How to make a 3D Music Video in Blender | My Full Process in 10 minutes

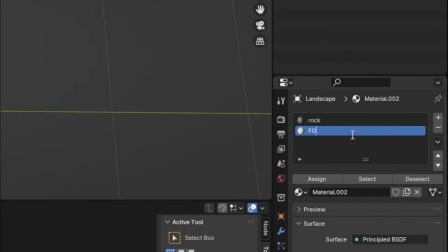4:07 Then I'm going to make another texture, and this time load in a forest ground look,
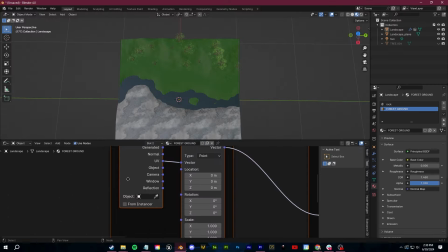4:12 and then I'll click apply still in edit mode to add that texture to the area that we selected.
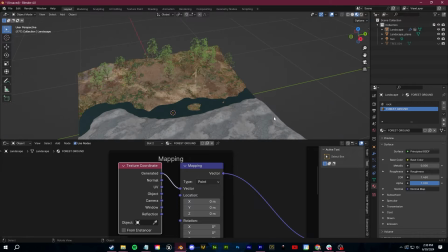4:17 So there's the basic texturing for our trees, the water, and the ground. Another thing you can do is use the sculpting mode tools in Blender.
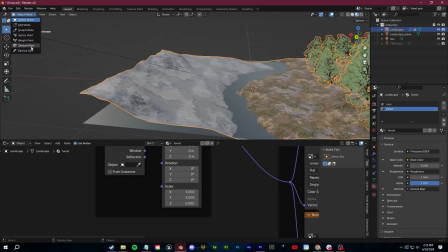4:25 I want to have a rocky overlook looking down on the river and trees,
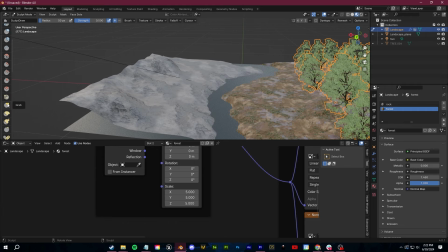4:29 so I'm going to switch into sculpt mode and make some adjustments just using the grab brush to shape it to my liking.
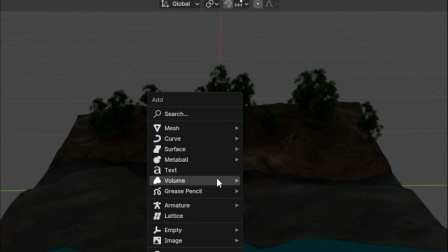4:37 So our next step is to add in some lighting. If you're going for even a shred of realism, it's important to take your time lighting your scene.
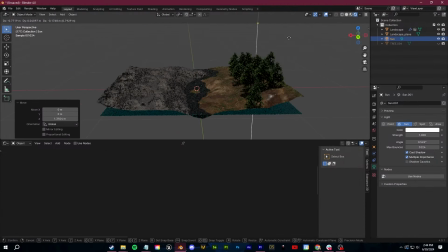4:44 Again, references are really going to help here. You want to pay attention to where the light is coming from, as well as any shadows or reflections that are created from that light.
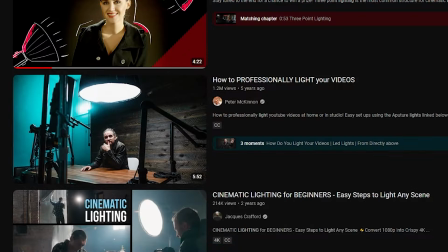4:53 A fun bonus tip is to watch actual cinematographer lighting tutorials. You can take what they're showing and apply that same theory to lighting things in 3D.
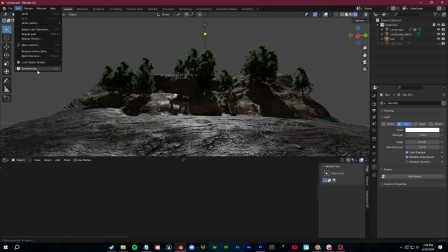5:02 Another shortcut I like to use is projecting light from an image.
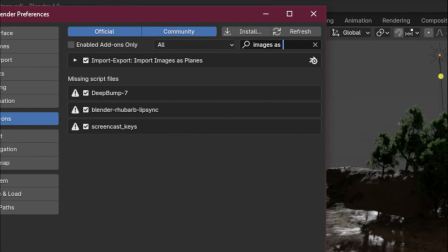5:05 So you can do this by enabling the images as planes add-on and then importing in any image you want to use as a background.
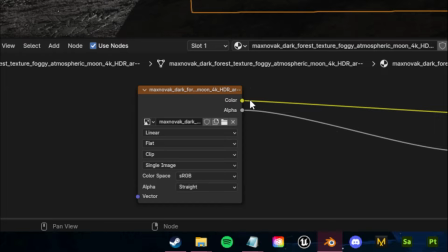5:12 Next, go over to the shader editor, plug that image texture into the emission slot, and then bump up the power.
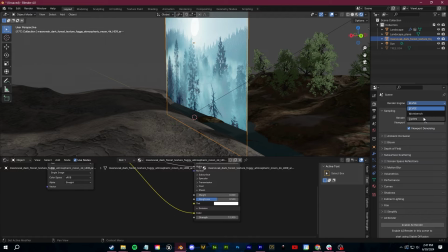5:18 Oh, and make sure you're in cycles when you do this so that you can actually see the light emitting onto other objects.
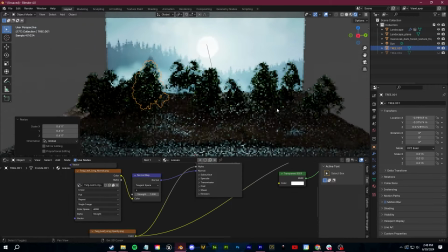5:23 If you're compositing backgrounds like this, you want to pay attention to how you can blend together each of the individual elements.
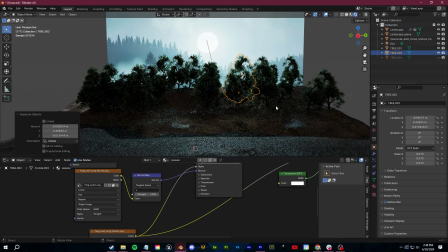5:29 In this case, I added some more trees to the horizon just to make the transition from 3D to 2D image a little bit less obvious.
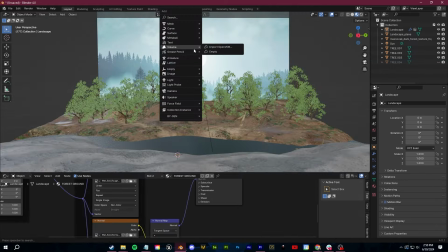5:37 You can also add in something like fog to blend and make everything a little bit more atmospheric.
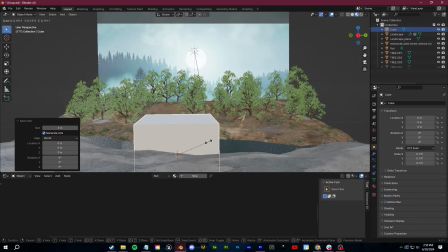5:42 This is super easy.
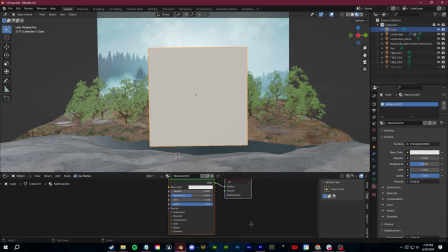5:43 You just want to make a cube and then go to the shader editor for that cube and load in a principled volume instead of the default principled BSDF.
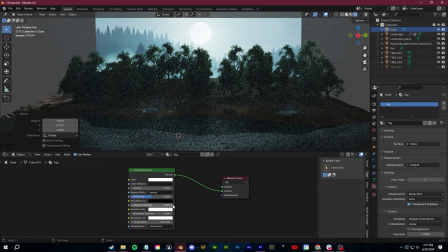5:52 From there, you can mess with the density and add a tiny bit of emission to really make everything come to life.
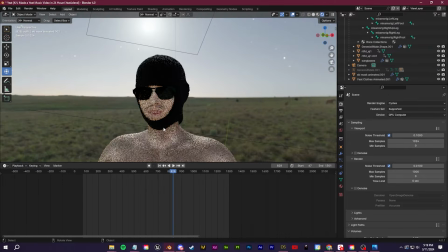5:58 Next up is the character. Now, this is a subject which can get pretty in-depth.
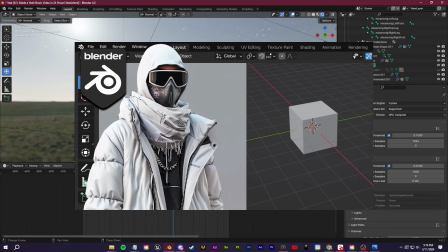6:03 I made a free guide here on making 3D characters using DAZ, which is free.
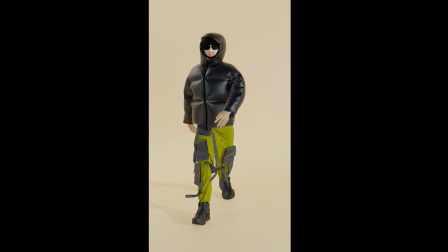6:08 This is a great place to start. It really depends on what you want. If you want a super simple character just to test with, you can go to mixmo.com.
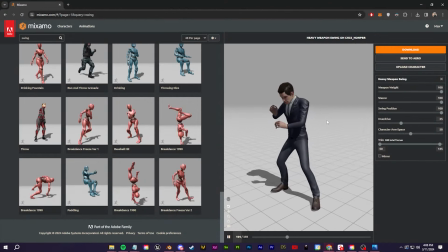6:17 There's a bunch of models as well as free mocap animation you can instantly download and bring into Blender.
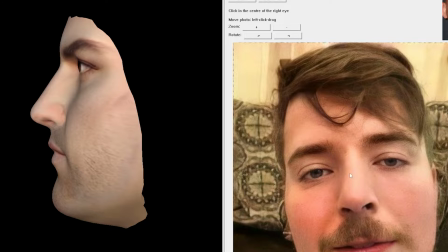6:22 If you want more customization for the character, there's plugins for face textures, you can model things yourself,
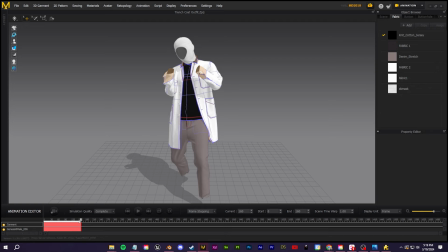6:28 you can rig it yourself, you can animate, you can add clothing simulations, etc., etc.
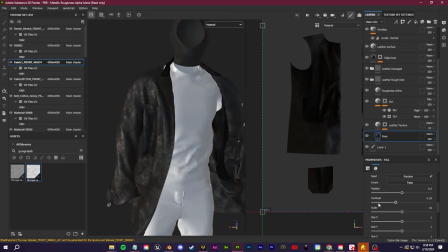6:33 I'm actually in the process of uploading a full character creation without modeling course,
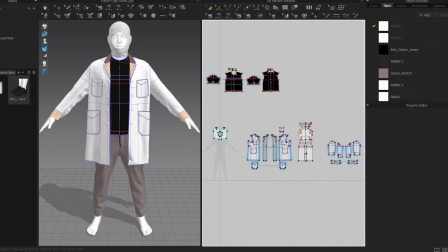6:38 so if you're really interested in this subject, check out my website down below. That course will hold your hand through the entire process.
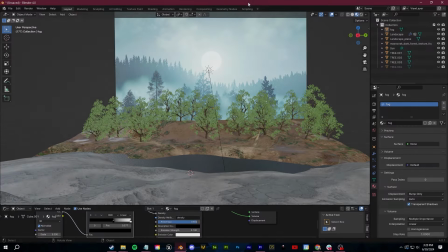6:45 Next up, we need to animate our camera. This is a big one.
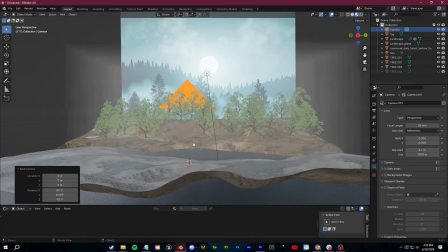6:49 You don't want to waste any time rendering everything out just to realize after the fact that the speed or timing of everything is messed up.
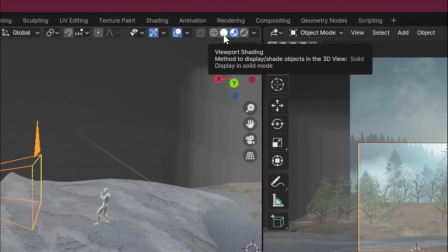6:56 Admittedly, I've done this a lot. My best tip to fix this is to do all of your animating in this preview shading
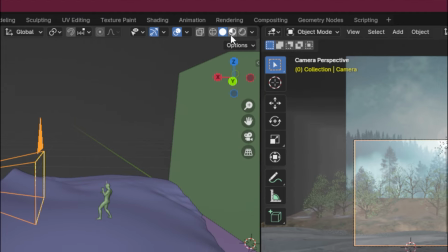7:02 mode so that the software isn't lagging trying to render or process everything.
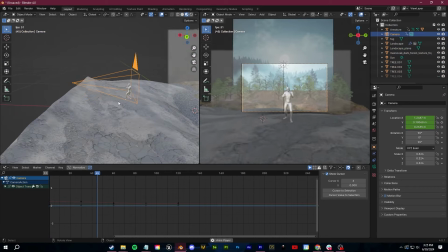7:07 This will give you a more accurate look at the speed of everything and how the camera flows and moves.
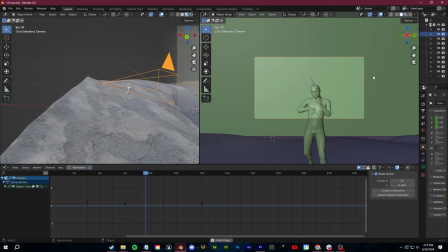7:12 The biggest tool you have for animating the camera is the graph editor. You want to start by making a simple keyframe animation.
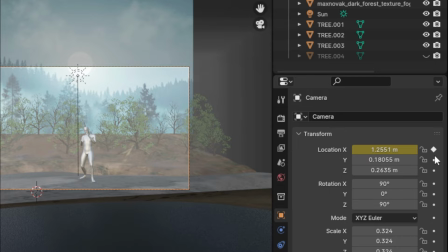7:18 You can do that by going over to the object properties, clicking over here to set a keyframe,
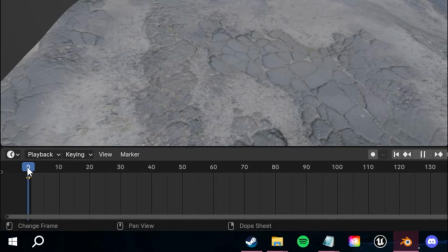7:23 scrolling to where you want the animation to end, adjust the value and set another keyframe.
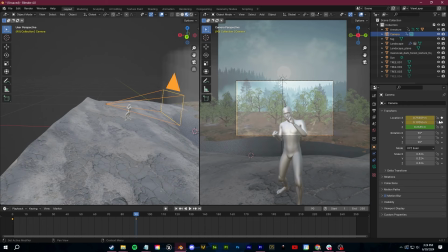7:28 In my case, I'm just going to make the camera move towards the character. Once you've done that, switch over to the graph editor and now you have custom spline control over the movement.
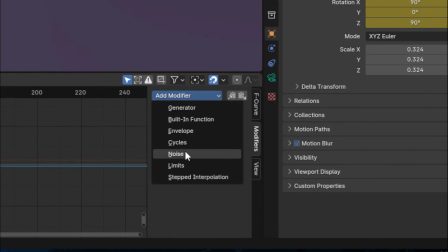7:36 You can also add in things like modifiers, like noise, for example. This will give your camera a more handheld and less robotic look.
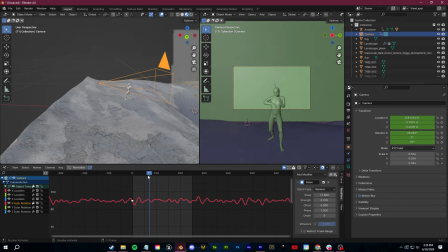7:43 Again, if you want to get more in depth with this, I just made a 10 camera animations guide.
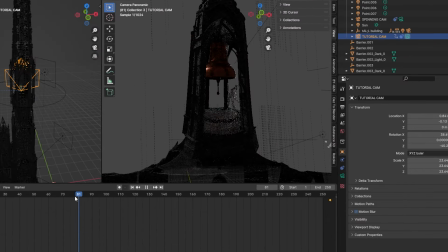7:49 If you want to make a 3D music video, I highly recommend you check that out. It's going to go into the basics as well as some more creative looks that you can use.
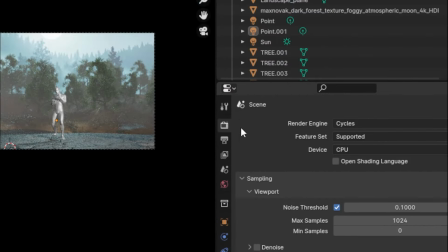7:56 So waiting for a render to finish is not fun. So let's go over to our render settings and fix things up.
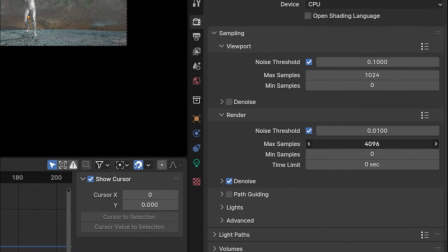8:01 If you're rendering an animation, anything above 100 samples is going to be complete overkill. These days, denoising is really good. So we can bump those samples down pretty low and you're going to get some solid renders.